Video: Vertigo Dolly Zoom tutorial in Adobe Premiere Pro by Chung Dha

Hey filmmaker, Chung Dha here. In this video, I'm going to show you how I did this shot. This is shot on a Mavic Pro and at LA.
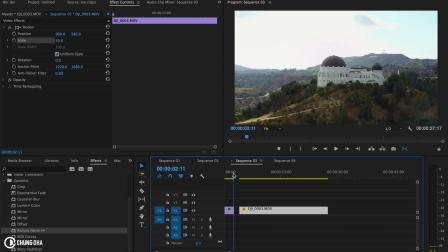(0:09)
And this dolly zoom or vertical effect is a pretty interesting effect. As you can see, the Hollywood Hill is coming up closer from far away.
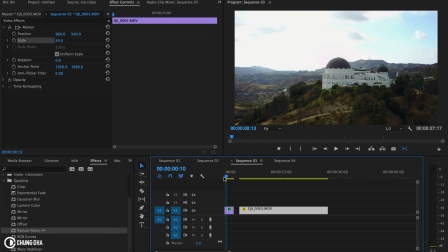(0:22)
And it's a cool effect. And the original shot is here behind it, and you can see it's actually a quite long shot and flying pretty far away from the Griffith Observatory there.
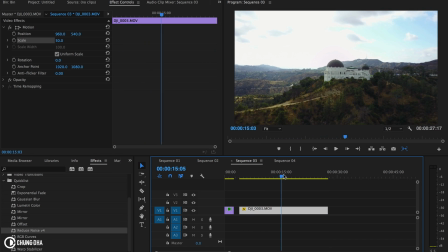(0:41)
So the main thing is that you need to have a footage that is 4K or a bigger footage than your timeline. So my timeline is a 1080p timeline, and the footage is of course 4K on the Mavic Pro.
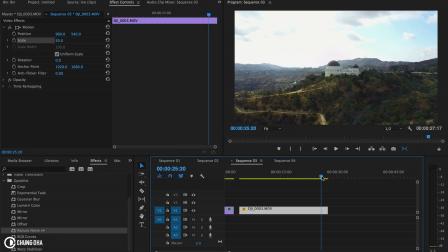(0:59)
And yeah, it's advisable to use a 4K footage if you're using a 1080p timeline, because you need to scale up. But with 4K, you won't lose any resolutions or lose details in the shot.
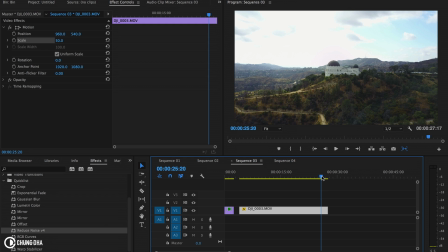(1:15)
However, if you're using a 1080p on a 1080p, you're going to lose quite a lot. However, yeah, if you're still using a 720p, you probably could get away with it using a 1080p footage.
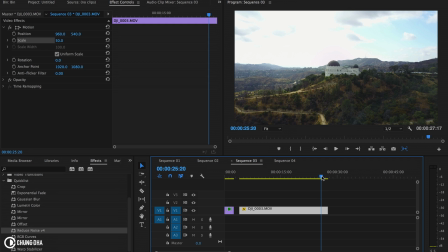(1:29)
However, this is pretty much the main reason why you should be shooting 4K, because this dolly zoom or just moving backwards or moving forward, you can easily also do it with a gimbal or a stabilizer.
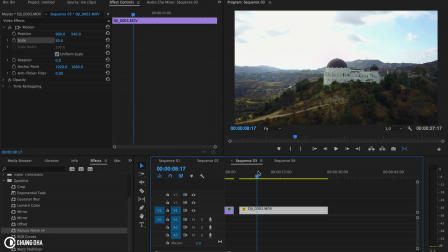(1:46)
So you don't really need to use a drone to get this kind of a shot. However, to make it more powerful looking, it's nicer to have something in the foreground that gives a difference point
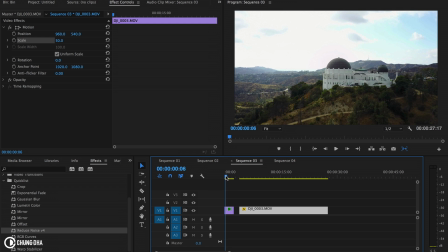(2:03)
compared to what is on the background. So you can see more of that vertigo, or you need to choose like a location where you see tons of perspective changes. So yeah, with a lot of perspective lines, however, you shouldn't get like a really flat
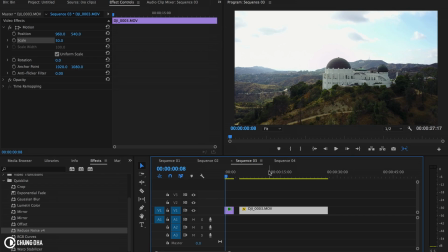(2:22)
look or a flat shot and try to do this because it's probably won't work as great. So here it works really well because the mountain, you can see like the perspective change with the mountain in the background.
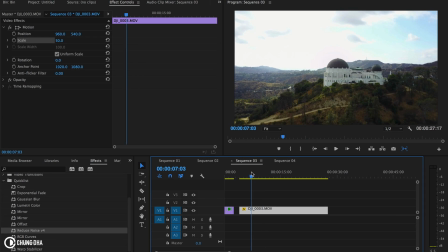(2:38)
So now tackling how to change this footage into that. So I've already actually made this footage 50% to fill up or to scale down it to 1080p. So what we want it to happen, we are flying away,
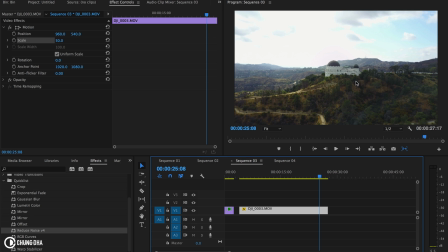(2:58)
but we want to actually zoom in while we're going further away. So first of all, here we already set it to 50%, and now we're going to add a keyframe here.
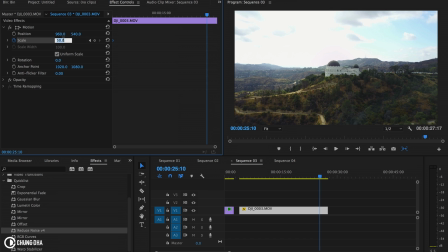(3:12)
And at the end, we're going to add a keyframe to make it scale up to be 100%. And pretty much we're just scaling up, and we can already see this effect.
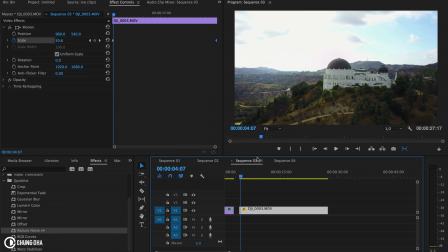(3:30)
And we're going to make this clip faster. So we can hit Command R and make this about 600% to make it a much faster effect and make it also more visible.
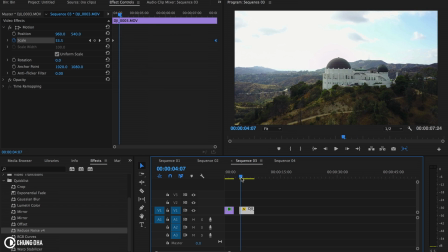(3:48)
So especially with drones, it's advisable to do a longer shot and make it, speed up the shot, which will make it much more visible, that whole vertical effect.